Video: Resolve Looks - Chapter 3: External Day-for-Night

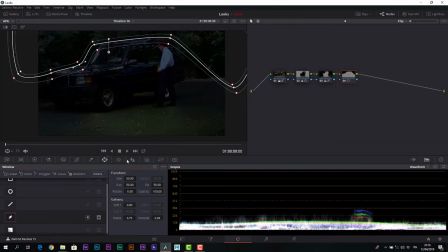[9:03]
In this node, we will sensitively compress the blacks with a lift intervention, but not too exaggerated, so as not to completely lose some texture of the background. Of course, we must avoid having such neat elements,
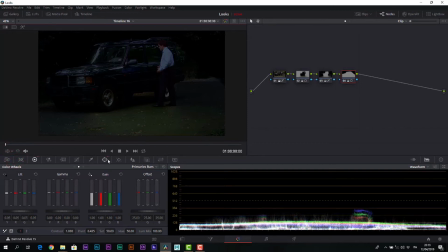[9:19]
so let us go back to the power window and further soften these areas, even possibly adding points and consequently softening the selection, so that we do not see too clear passages between one element and the other,
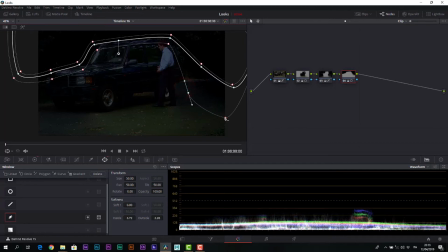[9:37]
especially in this part where we have no element that stands out from the background. It is a work of constant balance, so let us go back to the outside matte and darken it further.
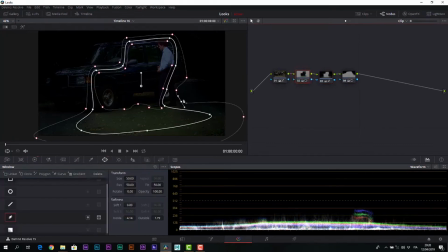[9:57]
We also intervene on the force power window, tightening some components to make everything as uniform as possible.
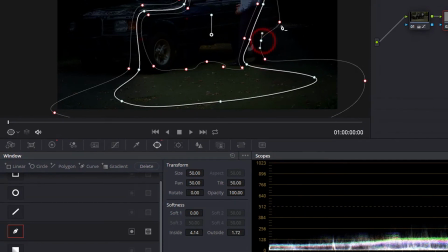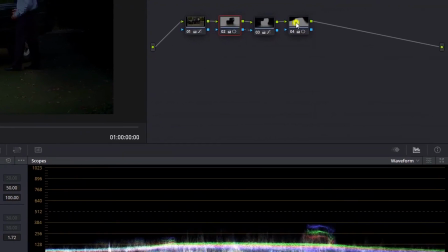[10:15]
As already mentioned, the last step is the unfortunate short of the protagonist. So we add a serial node and perform a validation isolating as much as possible the specific component.
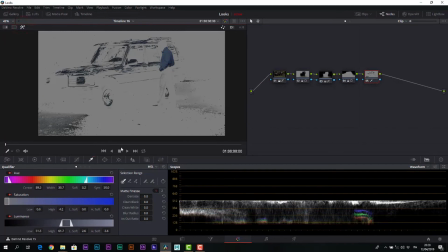[10:26]
Try not to take other parts of the scene, because the intervention we are going to do is a massive white capping.
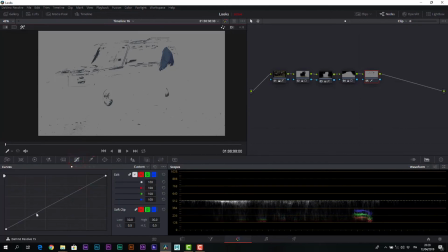[10:40]
We make it by lowering the white values until we border on chromatic aberrations in the short,
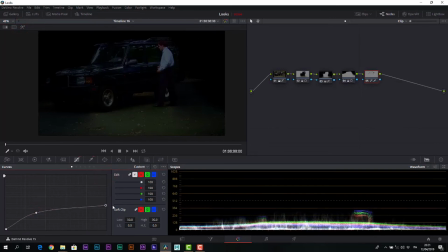[10:48]
and then immediately move them up a bit, significantly reducing the presence of the short.
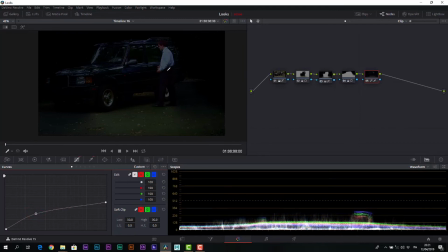We can also slightly reduce the saturation here, but just a little, and possibly slightly lower the gamma.
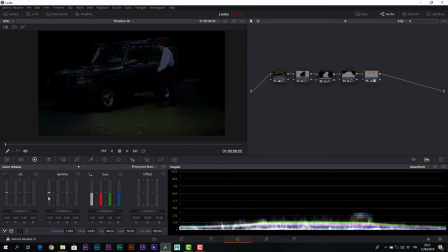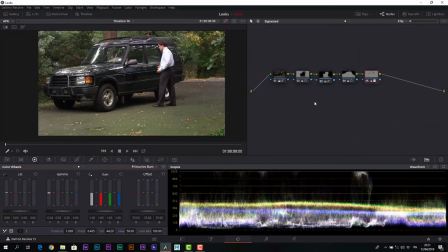[11:22]
This scene that started from this situation now looks much more like a nocturnal environment.
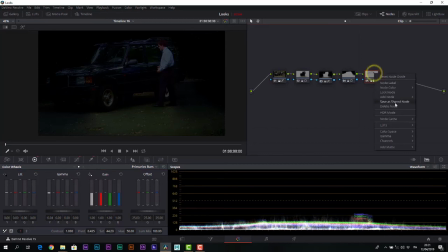[11:29]
A final touch could be, with one last serial node, to give the whole scene, depending on the mood of the situation, a slightly colder tone.
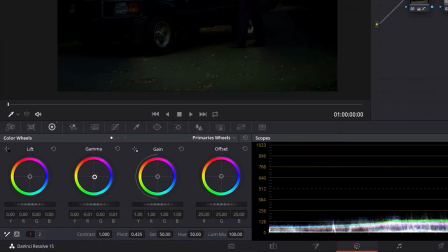Be careful, however, not to overdo when cooling a night shot.
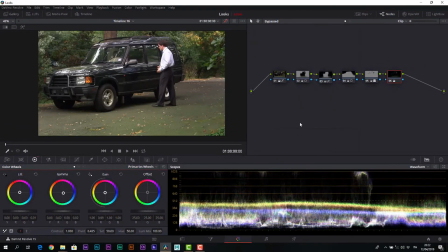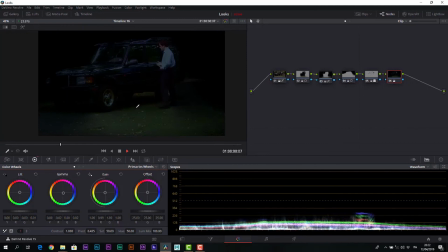[12:07]
Playing it, we immediately notice one thing. We worked on a single frame, but unfortunately the shot is moving. So as soon as the camera moves, we see the correction area that remains static. This is not a big deal.
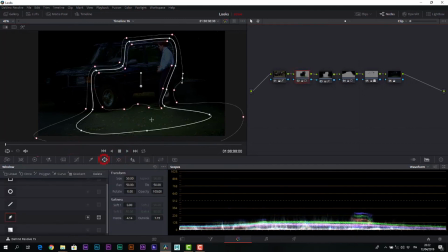[12:24]
DaVinci's tracking system is very performing, so we go to the different power windows, select them, and simply track the scene. Let us start with the first power window, move on to the second power window. It is not necessary, of course, on validation and secondary correction.
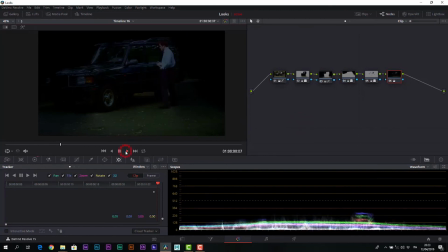[12:47]
At this point, we can finally watch the scene with the character that remains slightly illuminated by a semi-ambient light.